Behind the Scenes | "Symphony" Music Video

Yeah. so we we went to walmart and bought four box fans and literally set them up like in a circle i think right behind erin and we found out papers were actually not the best option for getting them you know to float and because all right yeah the idea was to have you know the fans behind erin and then we would kind of throw the papers and they'd fly up but they they fell and so it was bad what
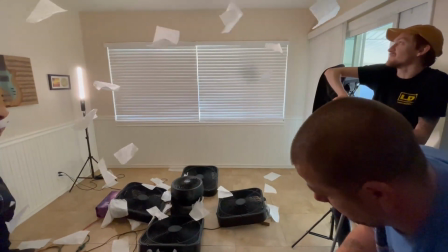435s
you end up seeing in the video is tissue paper or like um gift wrap or like the gift bag paper that you shove in the bag
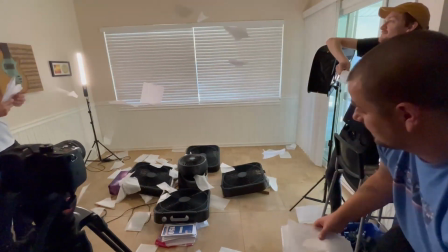443s
to kind of fill it out that's what you see because those worked perfectly so we sat there and got like a sheet like huge and big and just cut it into paper-sized sheets and we used those uh so it came out looking really sick and uh but there was a lot of work to it probably my favorite shot well the other thing is you guys green screened it too so we did we got we got the background papers first and then we green screen erin in looking at the paper so that it all kind of comes together when the edit is done i would
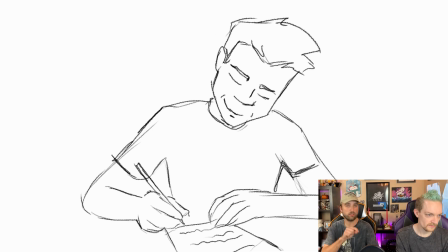473s
say uh another cool shot that uh that i know that we had sat down and said we wanted to make this happen was you know once he starts
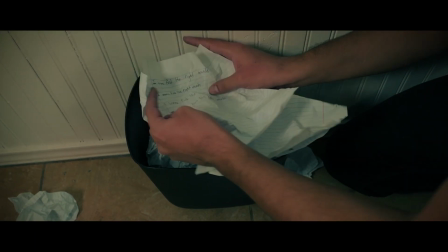481s
seeing the song kind of make shape uh you know he's maybe grabbing pieces that he ripped up and threw away originally kind of piecing them
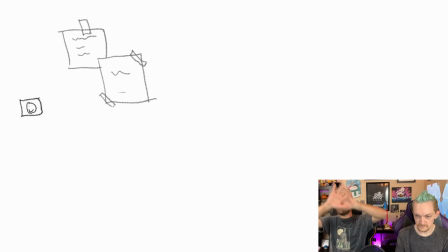489s
back together we wanted to kind of be like he's mapping the entire wall and you can see right here you know we wanted to kind of look like
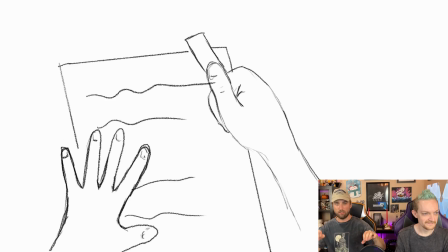496s
multiple errands or multiple of the character kind of go around real quick like a montage kind of going over. Cody made a funny joke for anybody fans of Always Sunny the Pefe Silva you know we had a Pefe Silva.
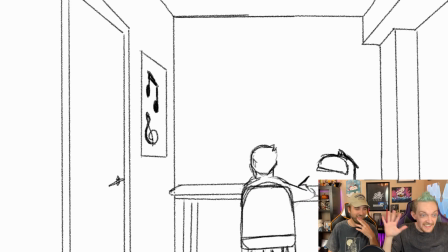510s
Charlie's all crazy papers everywhere.
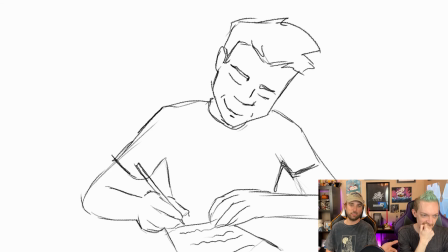512s
Yeah so it's really cool it's like I mean again just like it shows here on the storyboard shots we He pretty much mimicked the shot exactly, you know?
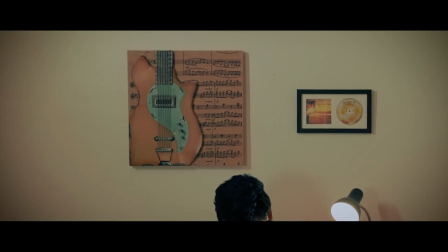522s
Yeah, David had it like a camera on a dolly where it was constantly moving on the same track.
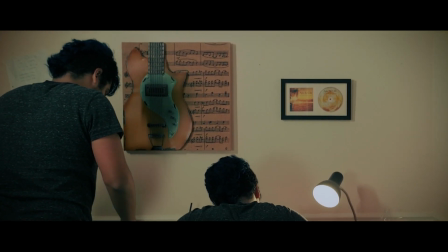527s
A pretty high-tech dolly, like a time... It was good. He mapped out where he wanted the camera,
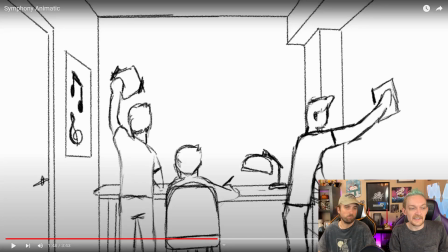532s
and we got multiple shots on the same exact track so that Aaron in the one room was able to be in multiple spots and look like this. Like he's actively riding, but also like putting things up. It's kind of all happening at once. Yeah.
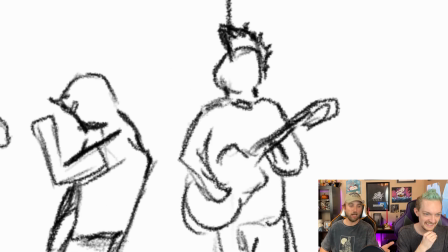550s
And yeah, and this the idea right there it's real quick, but it's a lot You'll see obviously in the real video the idea is that he sees like a poster of the band
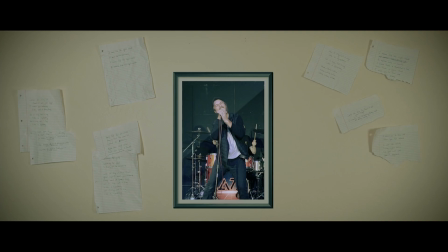559s
Like a shot of us or like a close-up of me or something and it you know zoomed into it
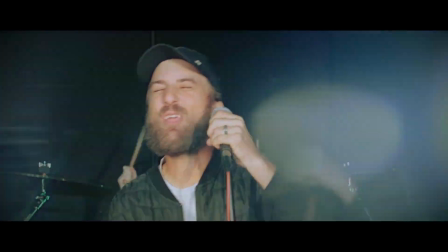565s
And now he's seeing this song being played by a band and stuff again all kind of feed into this daydream That he's kind of having
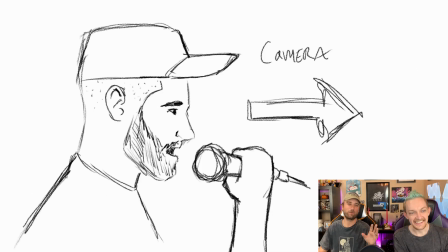575s
Yeah, it's funny because we all kind of have our own like I know that's Logan We all have our own, like,
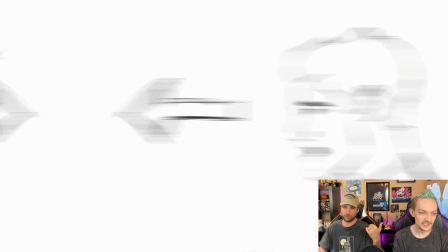581s
I guess, like, shape or, like, things that we, like, you got glasses, I usually have the hat and the beard on.
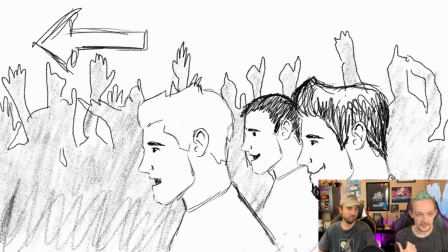589s
So this is something you were talking about earlier, it's just kind of like the back and forth.
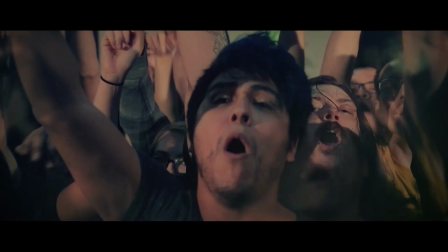593s
So, like, Aaron sees us performing for this poster, and then he's kind of, like, imagining he's there.
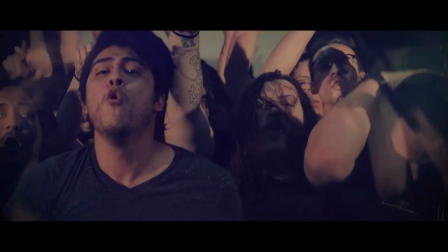599s
So this is, like, the back and forth with Logan as they're singing, and then now Aaron is swapped.